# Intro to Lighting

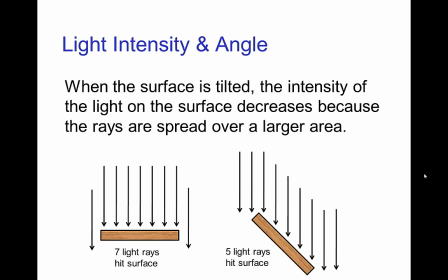The reason that the different faces have a different brightness is that the amount of light that is reaching each square inch of those surfaces depends on whether they are are facing head on towards the light,
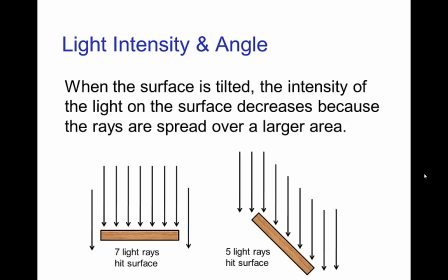which is when you have the most intensity reaching the surface. Or if it's tilted away from the, in this case directional light source, then the light rays as they reach the surface are spread out over more surface,
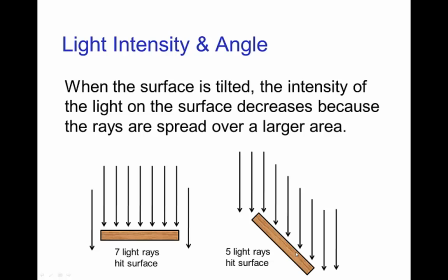or if you will, there's There's fewer light rays which reach the surface because the surface is turned away from the light source. So as you see in this illustration, in the first case,
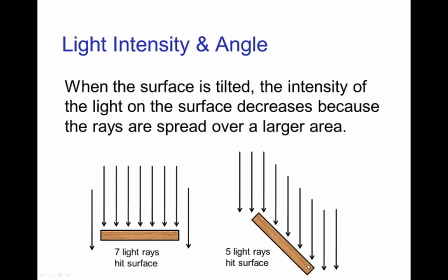we have seven light rays hitting the surface, but when we tilt it because of the angle, we only get five light rays. And so for that same surface, we have less light shining on it.
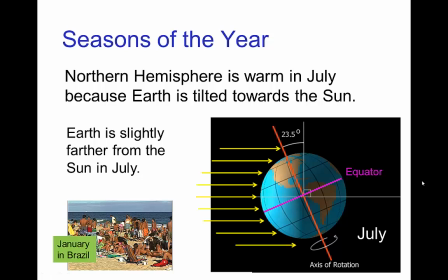This is an effect which creates the seasons of the year on Earth. So in July, as you see in this illustration, the Earth is tilted towards the sun in the northern hemisphere,
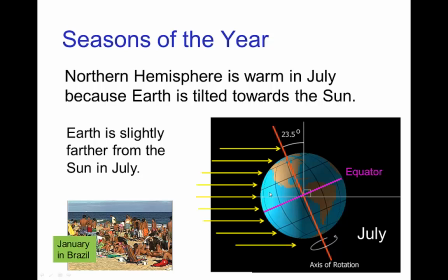and so we have a brighter light in the northern hemisphere. there, the southern hemisphere is tilted away from the sun, and so it's not as bright and then it's not as warm.
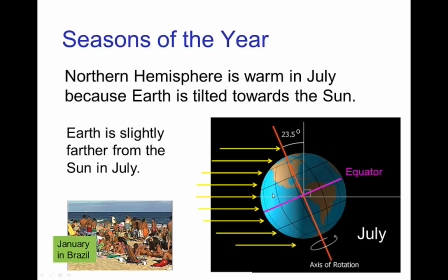So it's warm in July in the northern hemisphere, since the earth is tilted towards the sun, and it's cooler in July in the southern hemisphere, and vice versa. So it's nice and warm in the southern hemisphere in January.
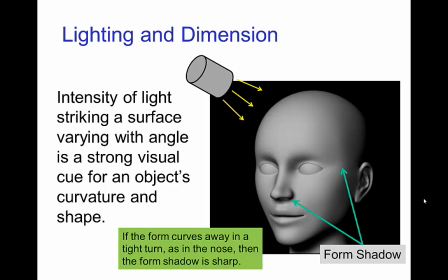Now, this is a very important effect in lighting because a lot of the sense of dimension for a form is due to this
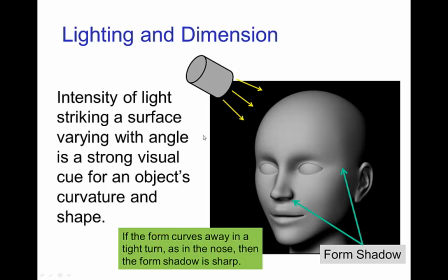effect that the intensity of light striking a surface varies with angles. This is a very strong cue of the curvature and shape. Uh, notice that um, the head has a fairly smooth curvature and uh,
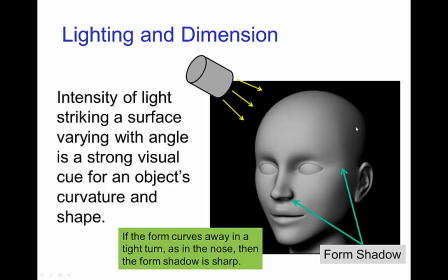we have a gradual darkening whereas uh, say around the nose, it's a much tighter uh, curve and so we have much more contrast uh, from uh, the bright parts to the darker parts say around the uh, the nose.
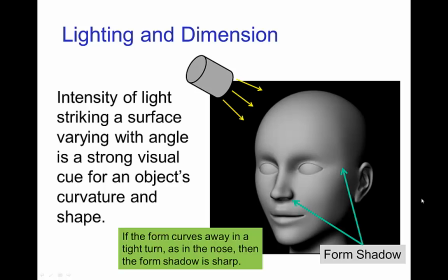These are form shadows, we'll see more about those in the- in another tutorial.
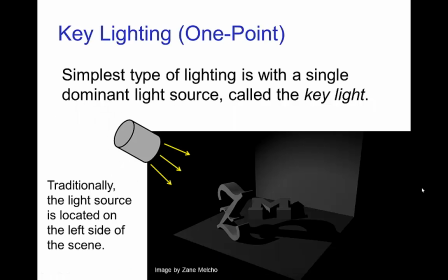Now the most basic use of lighting in illuminating a scene is so called one point lighting or key lighting. So, if we have a scene and we have basically
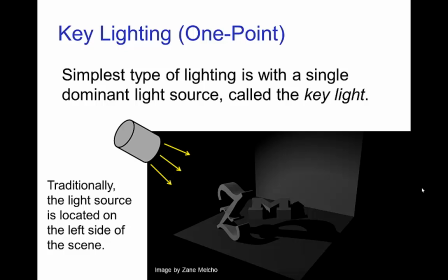one dominant light source illuminating that scene, this is referred to as one point lighting.
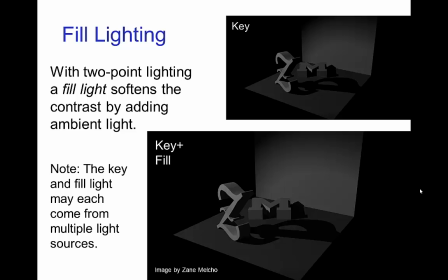Now we can have two point lighting if we have besides the key light have another light source which adds some ambient
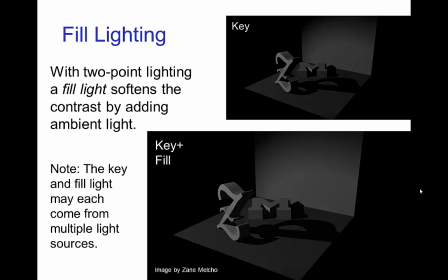light and this helps to reveal parts of the scene which would be lost in shadow because of the having only a single key light.